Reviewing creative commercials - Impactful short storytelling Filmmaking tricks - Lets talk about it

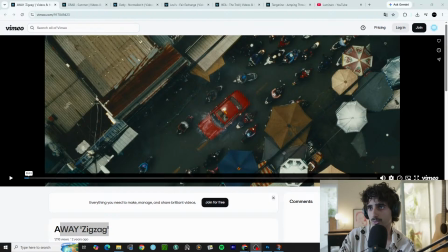(18:48)
Okay, I mean, for the most part, this sounds fine. I think what I can do for the next spot is increase the desktop audio a little bit. Just a tad. Okay, we can be about here. All right, so that was away.
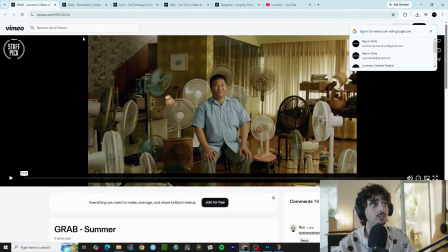(19:06)
Zigzag. Next, we're moving on to, let's do Oatly, normalize it.
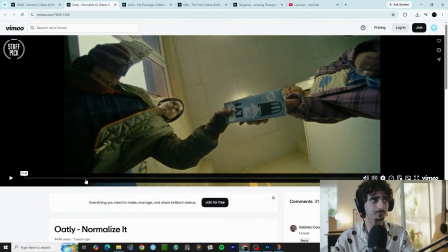(19:16)
How are we doing on time? Lovely. Okay.
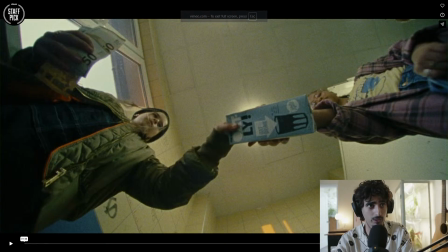(19:21)
All right, the next spot that we have up is Normalize It by Oatly. So let's take a look.
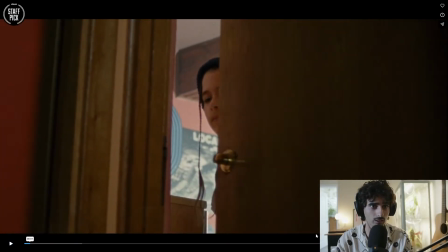(19:31)
Audio, sorry.
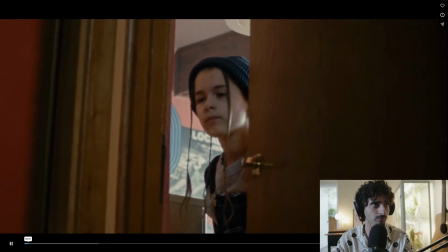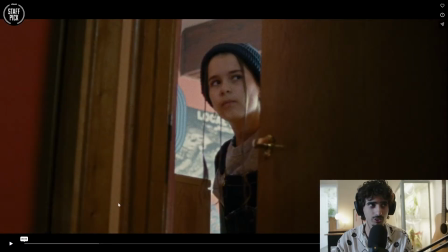(19:39)
Right off the top, I just want to say I really love film damage. Look at the scratches and dust on the door here.
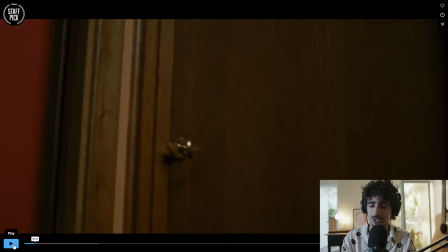(19:48)
I love that touch whenever it comes to spots. I'm a big advocate for like cinematic film LUTs or look developers like Dehancer. I just like love taking the edge off, especially with how sharp digital cameras are nowadays.
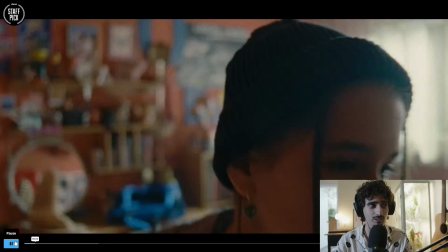(20:09)
Yeah.
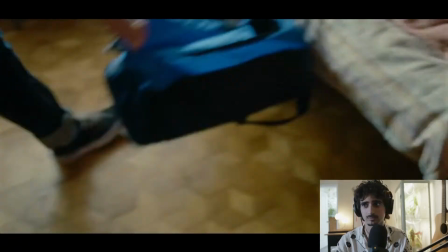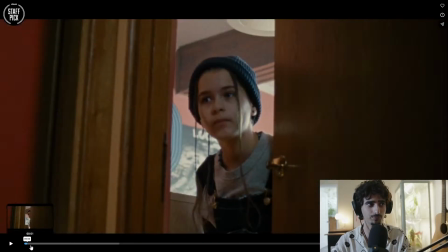(20:17)
that Dutch, really cool. So if we go from like, we know immediately she's acting suspicious, something's afoot, right?
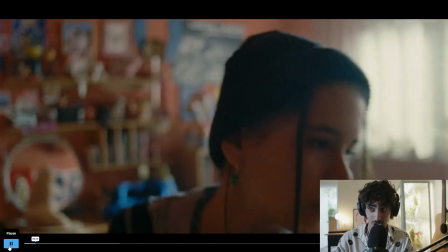(20:26)
We follow it by this like handheld shot, and then macro,
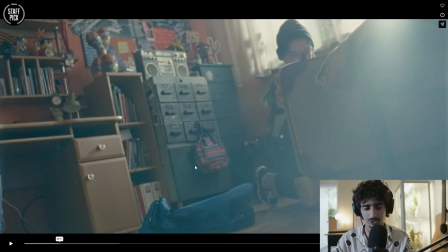(20:36)
this Dutch, it breaks up. I always say when you're Dutching something, you need to have the lines to kind of like make it visible, right? So this is a really nice use of that. I
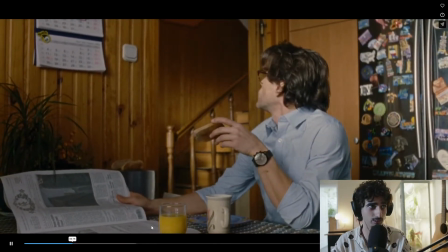(20:55)
feel like this is a bit too loud. Frame within a frame, once again. So here we have the foreground kind of like giving us some more exposition,
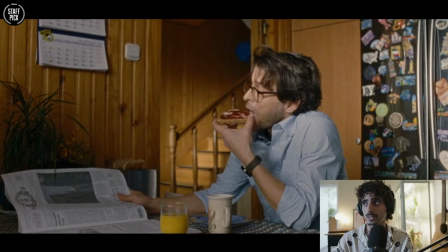(21:07)
and then having this frame within a frame. All of the action happens here. So even though we're getting all of this relevant information, our eye is drawn right down the center of frame.
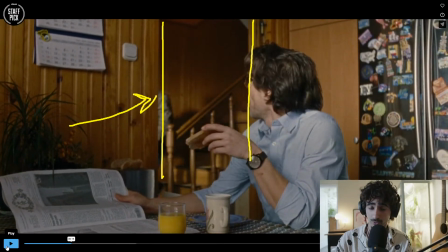(21:22)
That's a really cool use of composition to tell your story.
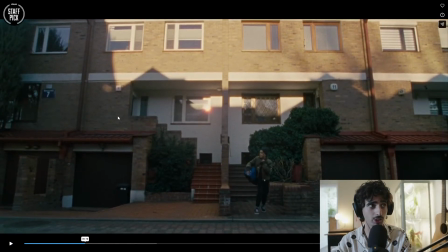(21:35)
All of this halation too, this must have been shot on film. All of this halation in the highlights. I feel like this could have very genuinely been shot on film.
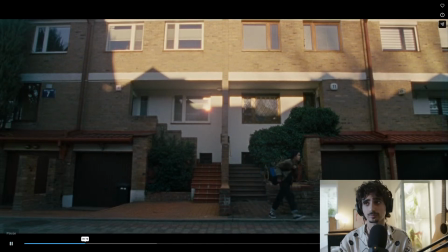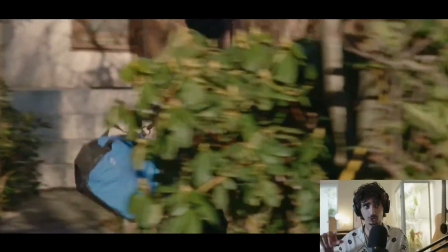(22:00)
The track and push in.
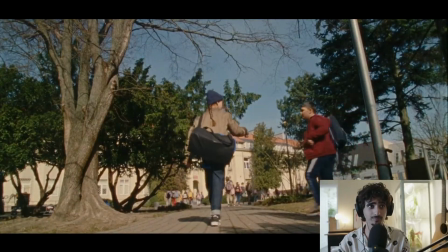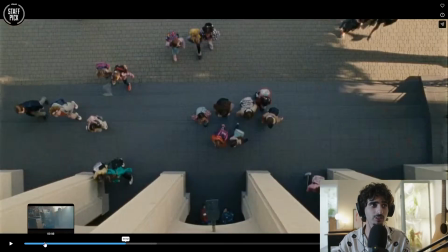(22:09)
That was a really cool perspective. Just the overhead, having all of the students funnel in.
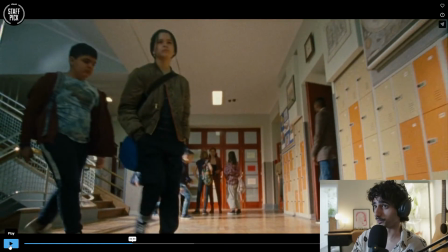(22:17)
That must have been a really difficult shot to safety.
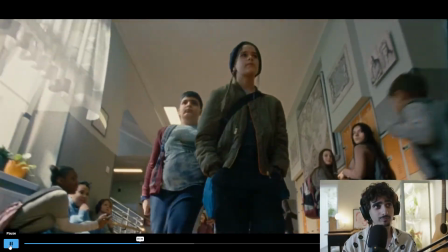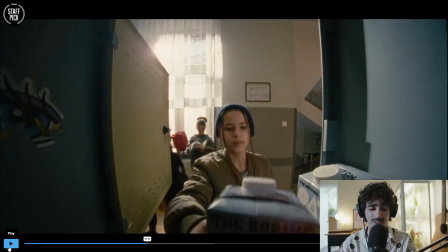(22:26)
Now we get the first kind of hint of what's going on here. Once again, using a nice variety of lenses and focal lengths, this wide angle fisheye, tucked away inside this locker, but we get to see what we're working with here for the first time.
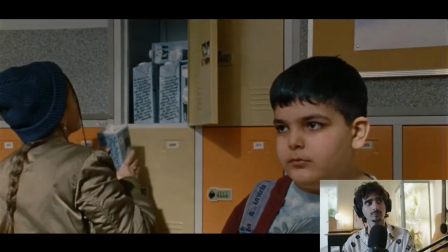(22:48) In the alley, I'm your doctor. When in need, want some, have some, you know me.
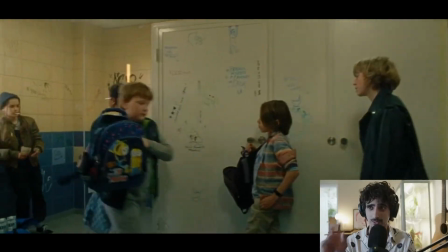(22:53)
I love those like pushes.
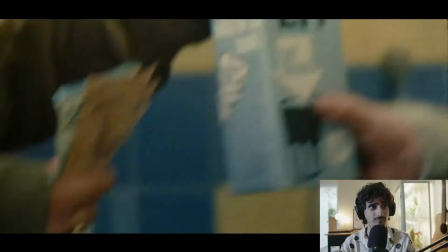(22:56) I'm your pusher man. I'm your pusher man.
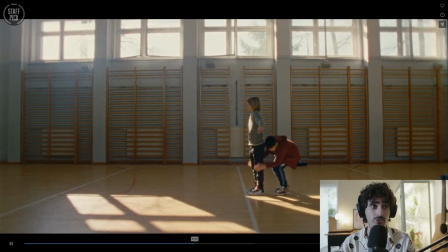(23:04)
Also, really sick lighting here. My assumption is that they have a bunch of lights rigged out here, pushing all of this light into
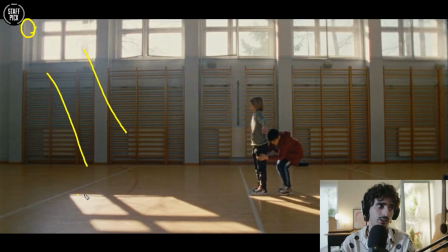(23:22)
the facility, creating these kind of shadows. Think about how kind of boring this frame would have been without this light that's here.
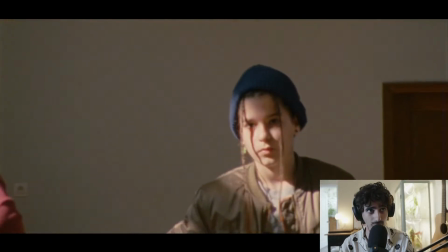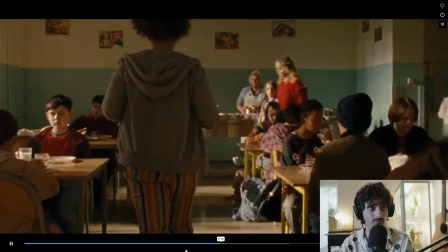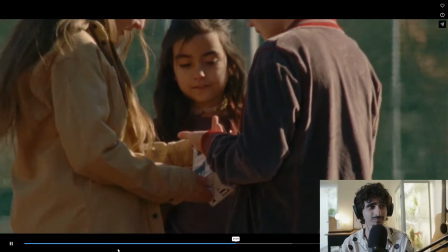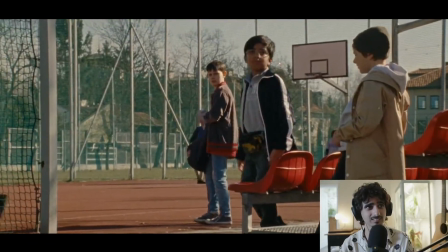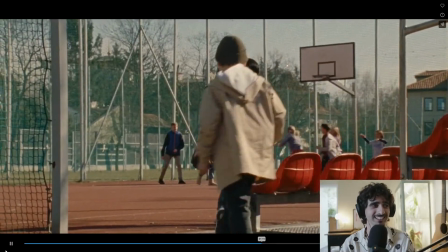(23:55)
That's sick.
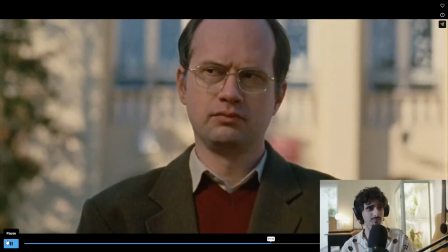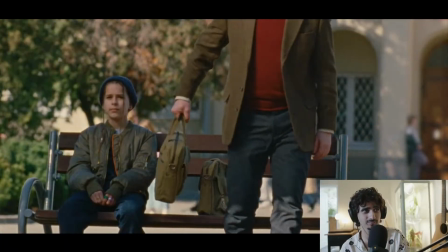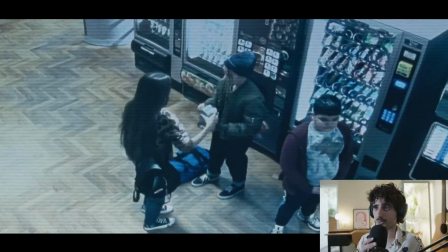(24:06)
Even the teacher wants oat milk.
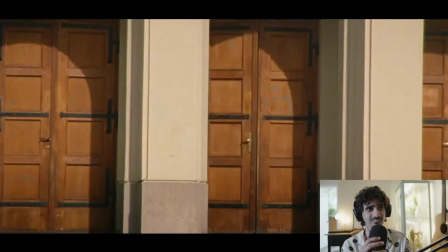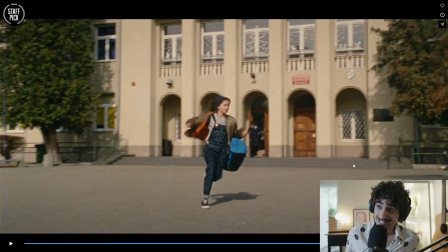(24:15)
What sells the intensity of this really well is the
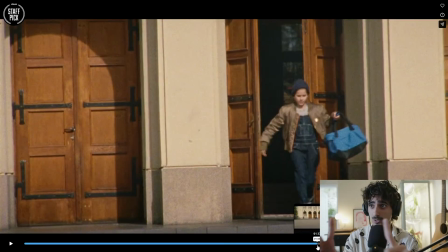(24:23)
handheld kind of breakup. You'll see kind of the frame shaking, and then you have a parafocal zoom, so your focus is set, and then you crash out. It creates this very intense feeling as a viewer.
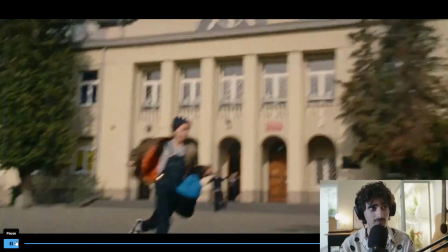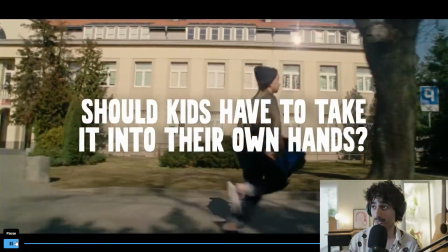(24:43)
That's really sick.
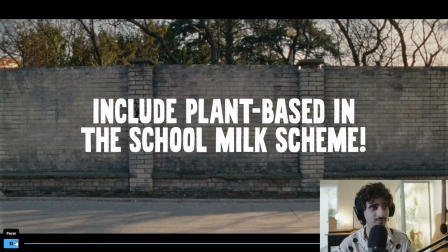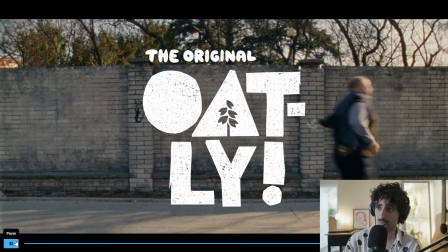(24:50)
Love that use.
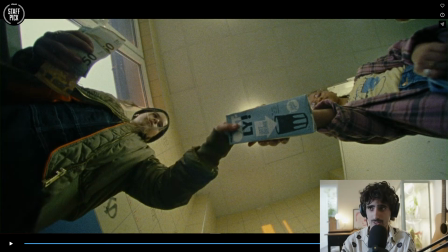(24:56)
Okay. Let's see. This one might have been a little bit too loud. Let's check.
The only clarity is in his we're working with here for the first time.
Also, really sick lighting here.
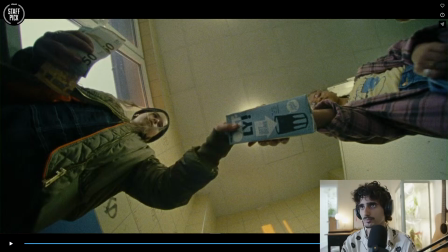(25:17) Um, my assumption is that light that's here.
Okay, all right. Moving on to the next spot.
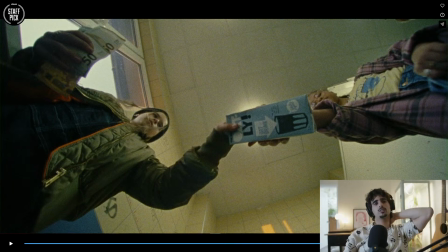(25:36)
Next spot.
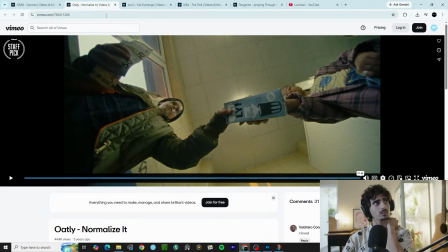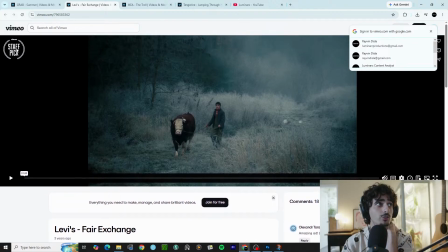(25:45)
Levi's, fair exchange. Also, Vimeo staff pick, shout out. Let's just dive right in.
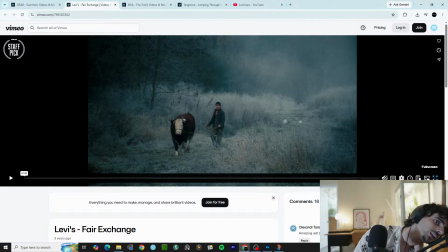(25:58)
I can't see with my camera.
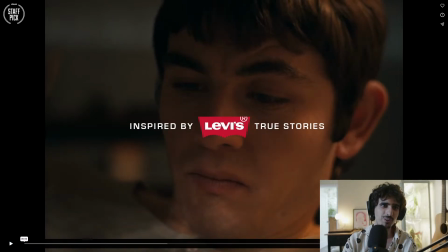(26:05)
This always happens with video. It always gets me. No audio to start. Okay. Ready.
Inspired by a true story.
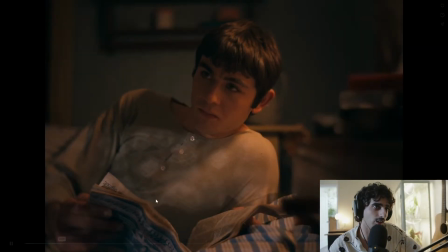(26:16)
Ooh, I love how
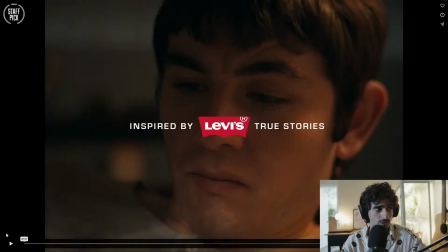(26:20)
kind of low lit this is, but how saturated the colors are with it.
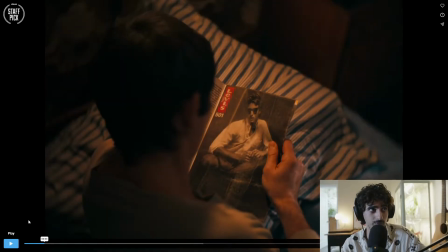(26:29)
For example, we have a lot of this kind of like dark space, but even though it's dark, it's very well saturated. So that makes the frame feel a little bit more interesting.
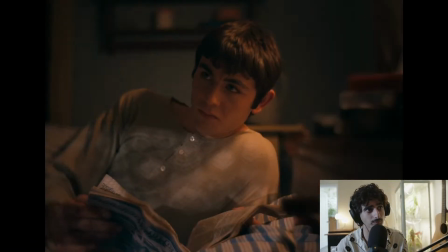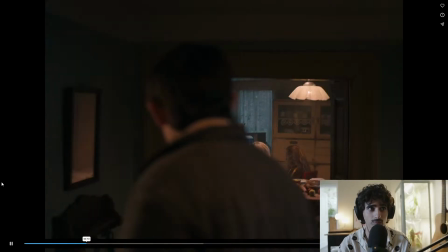(26:56)
Here.